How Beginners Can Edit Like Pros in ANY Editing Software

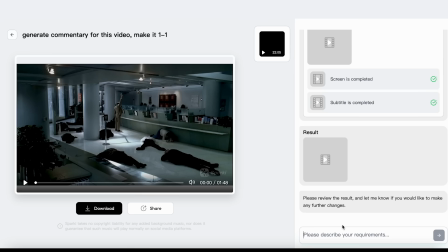[4:10] This is Fox River.
You can also ask the AI to add or modify any external element you want.
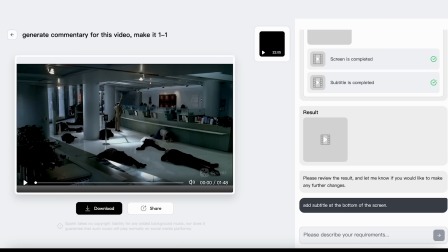[4:17]
For example, I want to add subtitles at the bottom of the screen. Sparky updates your video instantly, and you can tweak it as much as you want.
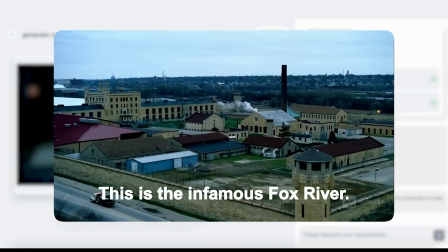[4:24] But this is no ordinary prison. This is the infamous Fox River.
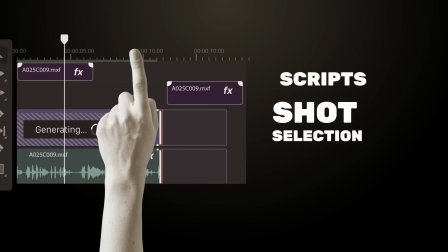[4:30]
Unlike traditional tools that need scripts, shot selection, and re-editing, Sparky does it all in one place.
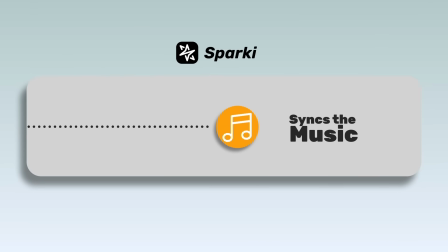[4:36]
It finds your best shots, syncs the music, adds narration, and fulfills all your requirements.
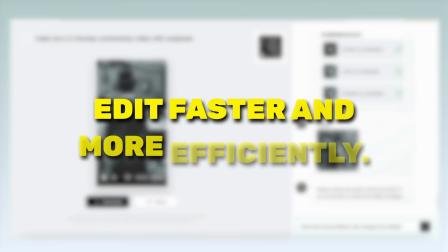[4:42]
Perfect for creators who want to edit faster and more efficiently. Sparky is also super affordable.
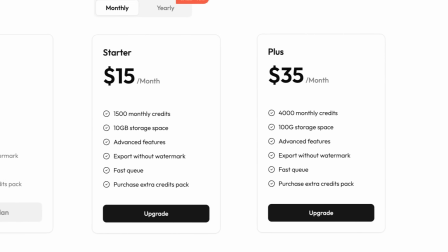[4:48]
The Starter Plan is $15 and the Plus Plan is $35 a month.
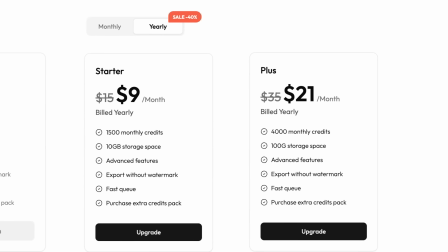[4:53]
If you go yearly, you get a 40% discount, bringing the Starter Plan down to $9 and the Plus Plan to $21 a month.
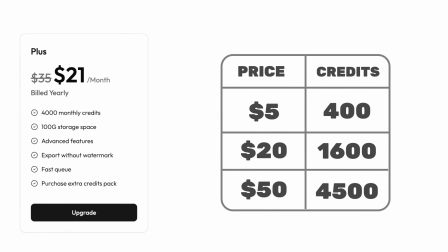[5:00]
And if you ever need more, you can grab extra credit packs, starting at just $5, and your credits never expire.
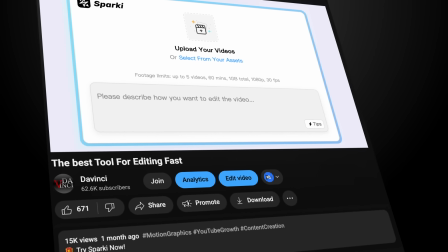[5:07]
I've put the link in the description, so you can go and give Sparky a try, and see how much easier editing can be.
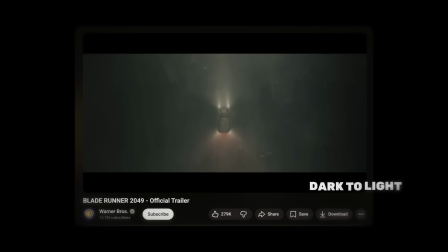[5:14]
The second shock form is contrast shock. Dark to light, calm to chaos, slow motion to fast cuts.
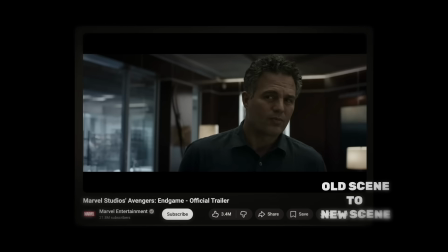[5:21]
Old scene, new scene. These sudden differences instantly wake the viewer up, and pull their attention back into the video. And the third shock form is zoom shock. Now this one is very important.
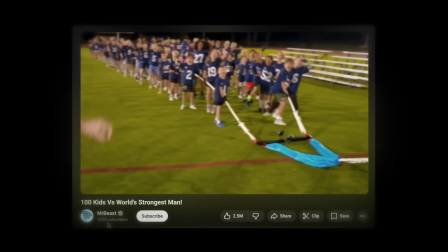[5:33]
While I'm explaining zoom shock, I'm also going to talk about the importance of zooming inside your scene, where to use it, when to use it, and how to do it properly.
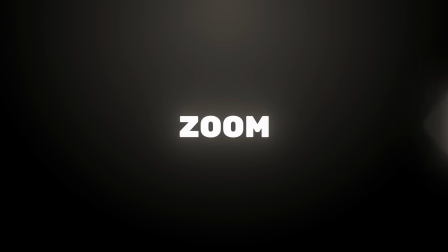[5:41]
Because when we talk about zooms, we're basically talking about keyframing, and in some cases speed ramping as well.
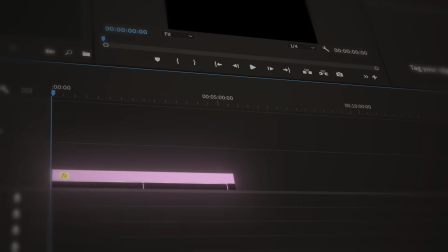[5:47]
By the end of this part, you'll understand exactly how to use all of these together. When we start crafting a scene, the first thing we need to decide is the mood. Is it inspirational, upbeat, or intense?
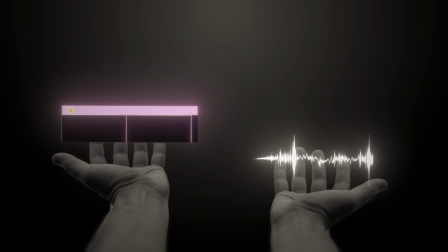[5:59]
Many editors pick music later, but I always suggest choosing music first, because music shapes pacing.
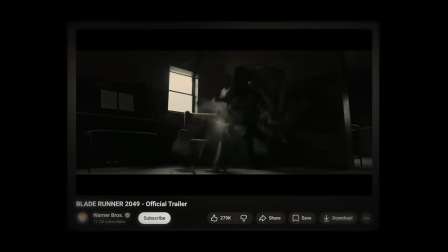[6:05]
It tells you how fast the scene moves, where energy rises, and where it drops. So before you edit, play your track, and imagine the video in your head.
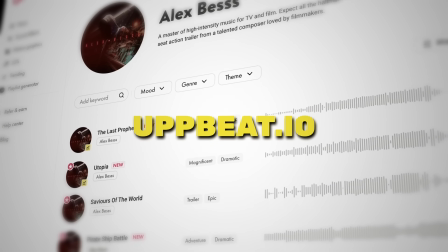[6:14]
I usually search through upbeat.io, and one of my favorites is Alex Bess,
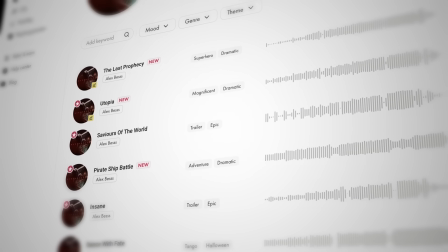[6:19]
who creates cinematic, trailer-style, intense music, and perfect for shock pacing.
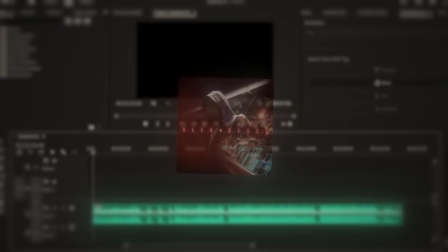[6:25]
Now that we've chosen our music, we can finally start crafting the video. So, the first step is simple.
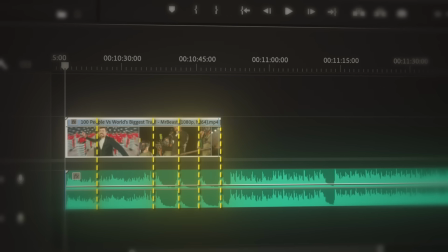[6:31]
Drop your footage on the timeline and start cutting on the kicks and beats. Every time the beat hits, you have two choices.
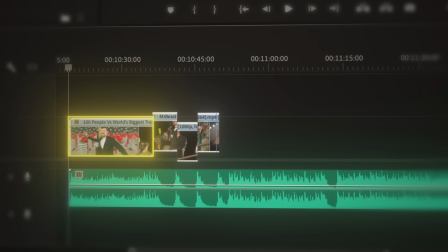[6:37]
Cut to another clip, or stay on the same clip and add movement. And that's where Zoom Shot comes in.
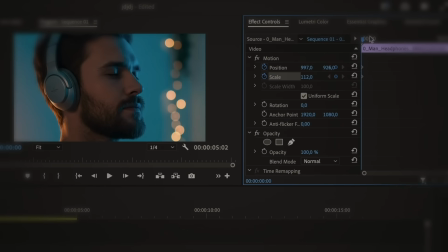[6:43]
Zoom into your scene, set a keyframe on scale and position, move a few frames forward, zoom out, and set another keyframe. That's it. A keyframe marks a start and end.
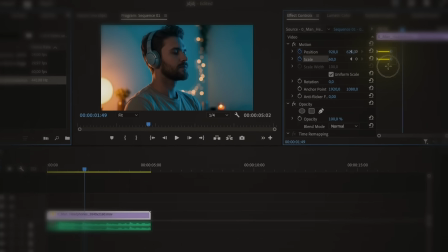[6:54]
Your editing software fills everything in between automatically, which means you don't have to adjust every frame by hand. But you might look at that and think, that doesn't feel like a shock. And you're right, because using keyframes without easing isn't enough to create impact.
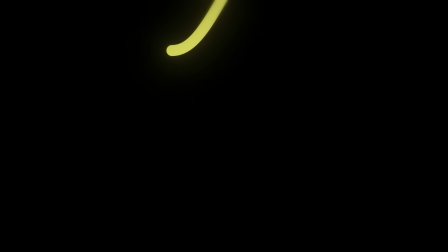[7:09]
They move, but they don't hit. Before we get into easing, let's remember something important.
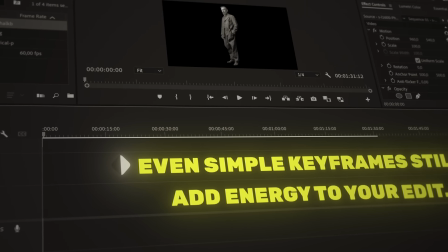[7:14]
Even simple keyframes still add energy to your edit. A slow zoom in or zoom out creates motion.
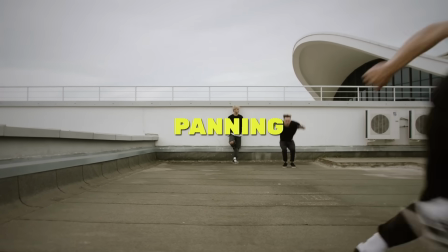[7:20]
Panning with keyframes, moving left to right, or the opposite, adds flow. You can even create emotion using opacity keyframes.
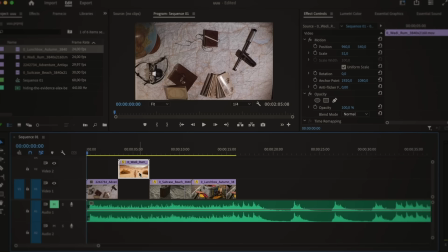[7:28]
Let me give you an example. Imagine you have four to five clips synced to the beats. If you just cut them on the kicks, it works, but it's not enough. To make it feel alive, you add motion.
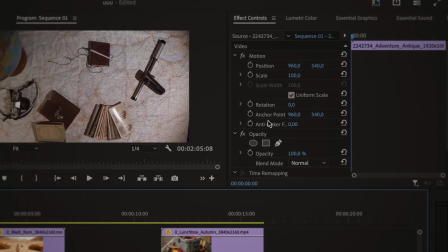[7:40]
So if I want to introduce an object or a person, I'll scale down at the start of the clip, then slowly zoom up before the cut.
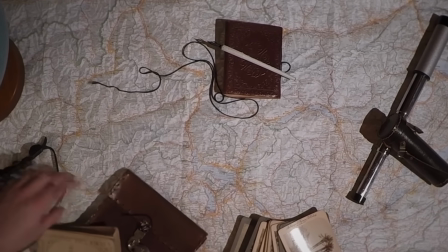[7:47]
Instantly, it feels like that moment means something, like we're focusing on a detail with purpose.
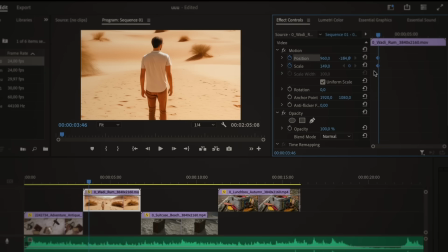[7:54]
And when I want to reveal a bigger environment, I do the opposite. I zoom out slowly, so the audience feels like the world is expanding.
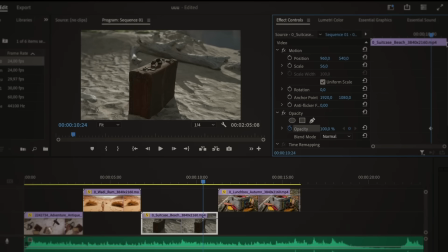[8:02]
Opacity works the same way. If I keyframe opacity to fade too black at the end of a clip,
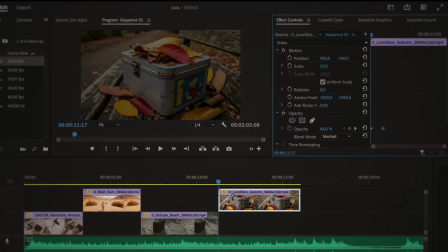[8:08]
then fade back in on the next scene, that's a smooth emotional transition.
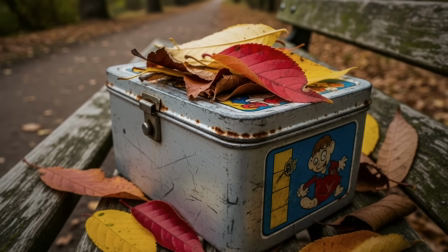[8:13]
Simple, but powerful.